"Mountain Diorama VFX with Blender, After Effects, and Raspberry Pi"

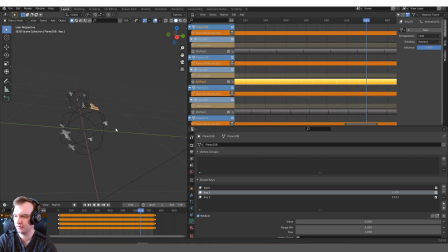(8:19)
So basically, this is just a action strip looped and looped, and each of these birds has one those but they are set to different offsets and
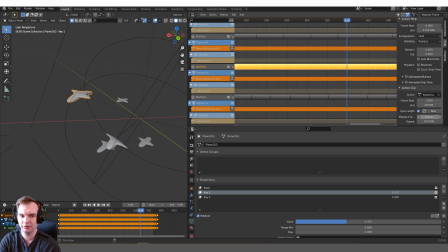(8:27)
also the strip playback speed is changed you can see here this one's 0.6 this one's playback speed is one this one's playback speed is 0.8
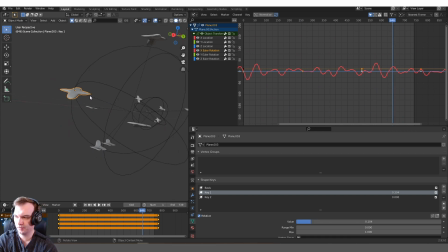(8:35)
so i'm creating variation already then i keyframed each one of these birds uh position and i used the graph editor and added a modifier to each of these f curves so most of these birds have a very slight variation using the noise modifier on their z location and y location and x location sometimes And I adjust the offset and phase to just add some variation between each bird.
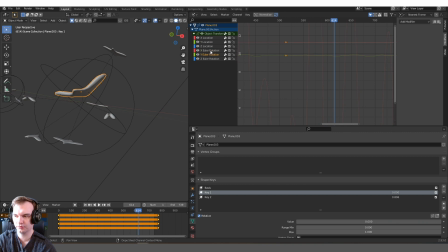(8:55)
So each bird is moving very slightly relative to the rest of the birds. And that goes for rotation as well. But ultimately, all these birds stay relatively close to each other.
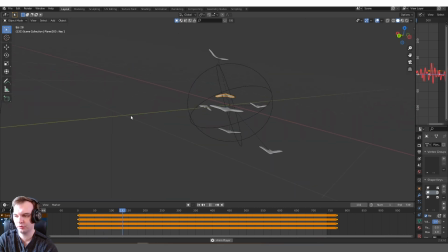(9:02)
They're just randomly moving and rotating relative to each other. And they're flapping their wings at different speeds. Then I created another collection that was almost the same.
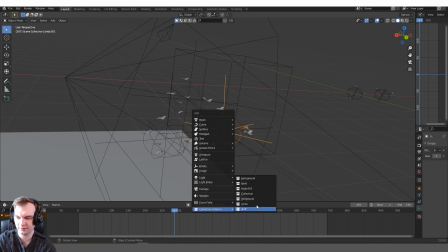(9:09)
You go to collection instance and you can create a instance of your collection.
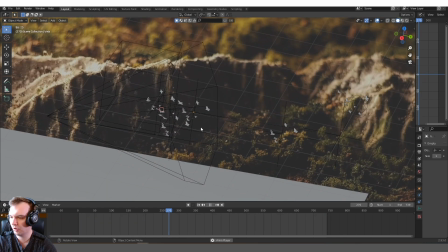(9:13)
So it doesn't waste memory on calculating completely new meshes. It knows it's an exact copy. So our birds are randomly enough placed and randomly moving enough that it basically looks like random birds.
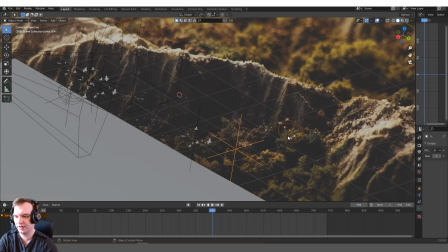(9:22)
It does not look like copies of an instance collection. And this right here is an entirely different collection.
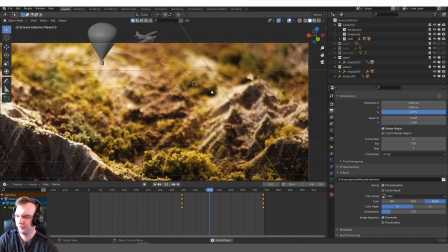(9:27)
That's the second collection that we created. Now I wanted to add some activity in the back here. So I added a biplane and I added a hot air balloon.
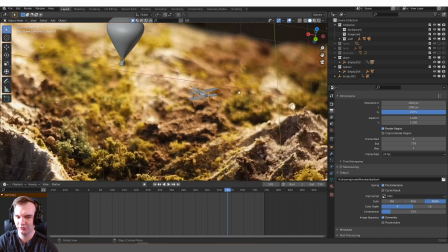(9:34)
Both of these are very simple models. They may look pretty cool from far away. But up close you can tell that these are low quality models.
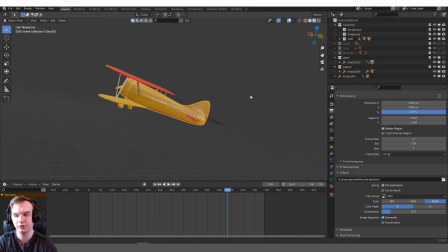(9:40)
I really just threw them together in two seconds because they don't need a lot of detail. This hot air balloon is probably the most complex.
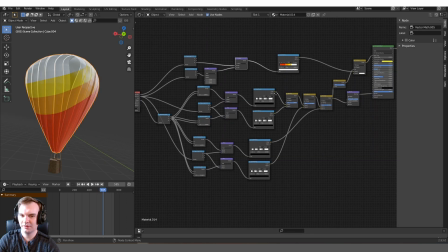(9:46)
I just added these ridges procedurally. This is the node setup for those ridges.
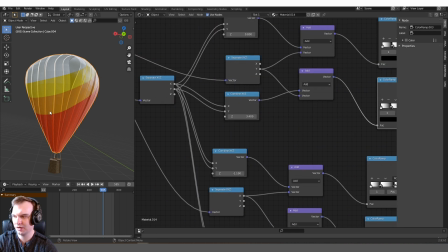(9:50)
Basically what I'm doing is I'm using these stops in the color ramp and I'm drawing them from the base of the balloon to the top of the balloon.
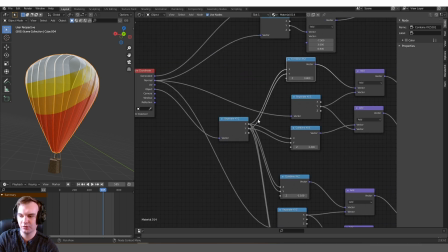(9:58)
See I'm separating out the x and y components of the object vector and
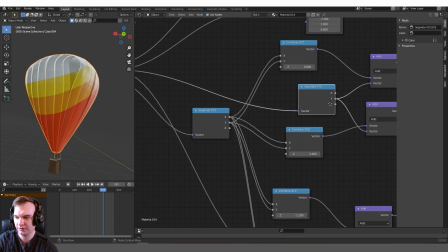(10:03)
then I'm adding that object vector back to the y component of the normal vector.
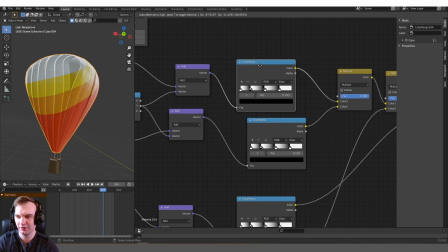(10:07)
So this stuff gets very complicated and it's really just trial and error but eventually I got them to bend according to the normal so
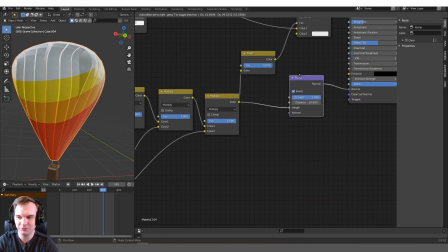(10:13)
you get these ridges like you see in real hot air balloons and i'm really just using that as a bump map for those clouds here's what we were dealing
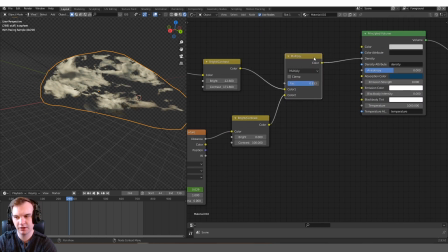(10:18)
with it's just a principle volume so just two different types of noise uh multiplied so the veroni texture is basically cutting pieces out of the
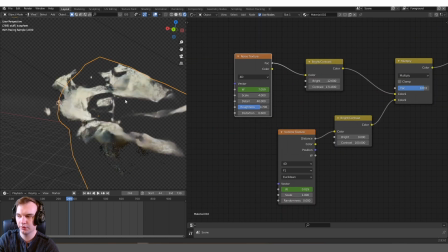(10:25)
noise texture to create even more variation i also used 4d noise so that we have a w factor so that i can animate these going over time so
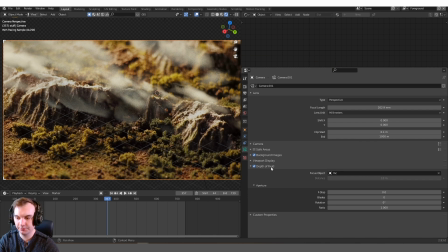(10:32)
there's a very slight animation on those also something i should mention uh depth of field is important this is just you know using your best judgment i
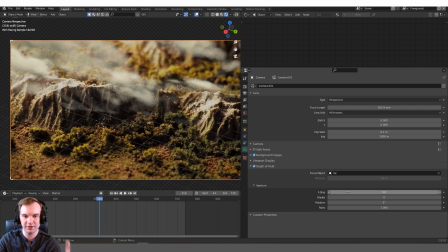(10:39)
i try to match the depth of field because our f-stop isn't going to be exactly the same as our actual camera f-stop because the
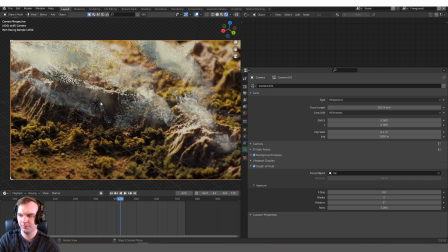(10:45)
scale of the scene is different and things like that but you just try to match it as best you can so here we are in after effects and from here
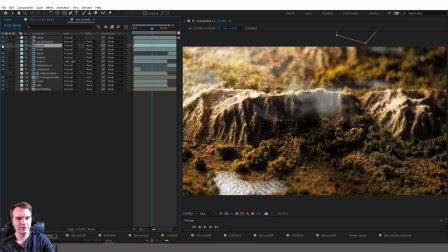(10:50)
on out it's really about just blending these shots together you can see the bird pass right here a lot of these are just going to be click and drag as long as you set after effects to interpret these as 30 fps shots of course because they are just image sequences so you
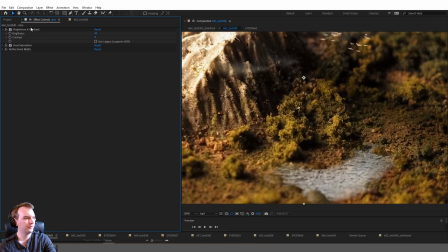(11:01)
have to tell after effects you know what they are for our lake we have some brightness and contrast and hue and saturation adjustments,
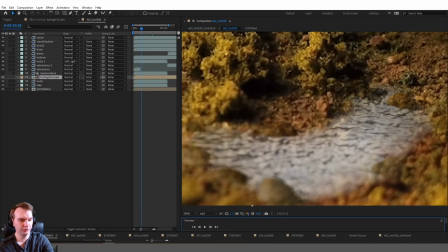(11:08)
and I wanted to give the illusion of depth. So I needed that dirt to come in a little bit around the edges of our pond. What I did is I made a copy of our lake right here, lake for alpha, and then I made a layer called footage for lake.
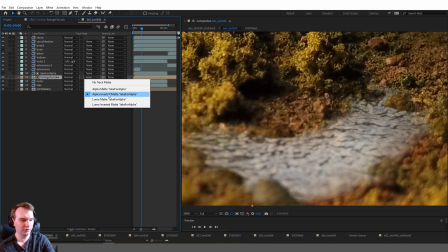(11:19)
I set the track mat to alpha inverted of that lake for alpha. So basically this footage layer is only going to appear where the lake isn't.
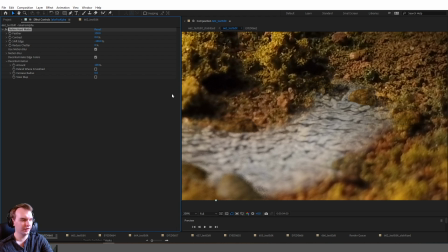(11:27)
I use the refine hard mat effect on that extra lake layer, and I set the feathering to 130 pixels and I shifted the edge by a hundred percent.
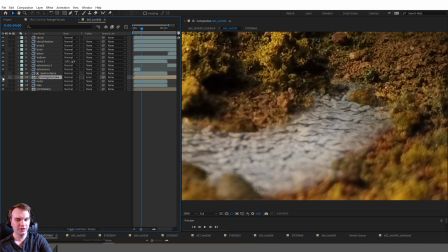(11:36)
So basically it's creating a fade. This auxiliary footage layer is using that. So that's how I have the footage only appear lightly around the edges. I have the rocks placed underneath that additional footage layer as well. So they basically inherit the texture of the original terrain. I also duplicated our rock footage and put one up here and set that blend mode to soft light. So it's making them come through just a little bit more.
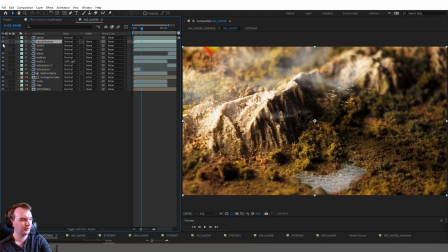(11:56)
Our clouds were rendered in two pieces, the clouds themselves and in the cloud shadow, you know, the shadow kept being cast by the cloud.
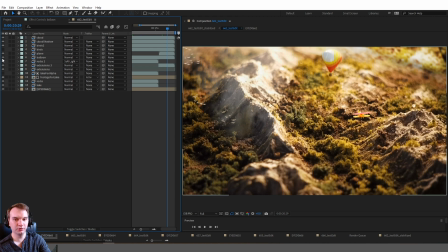(12:01)
I created a shadow catcher and blender And over on the other side, we have our biplane and we have our balloon. Both of those have the brightness really ramped up, and also I'm adding a little bit of extra blur.
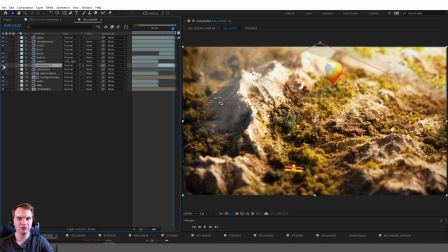(12:10)
Notice in our original footage, we can actually see the edge of our diorama in some shots, so I rendered these extensions. They're just planes with the original texture of our diorama, projection mapped on, and placed cleverly so that they look like extensions.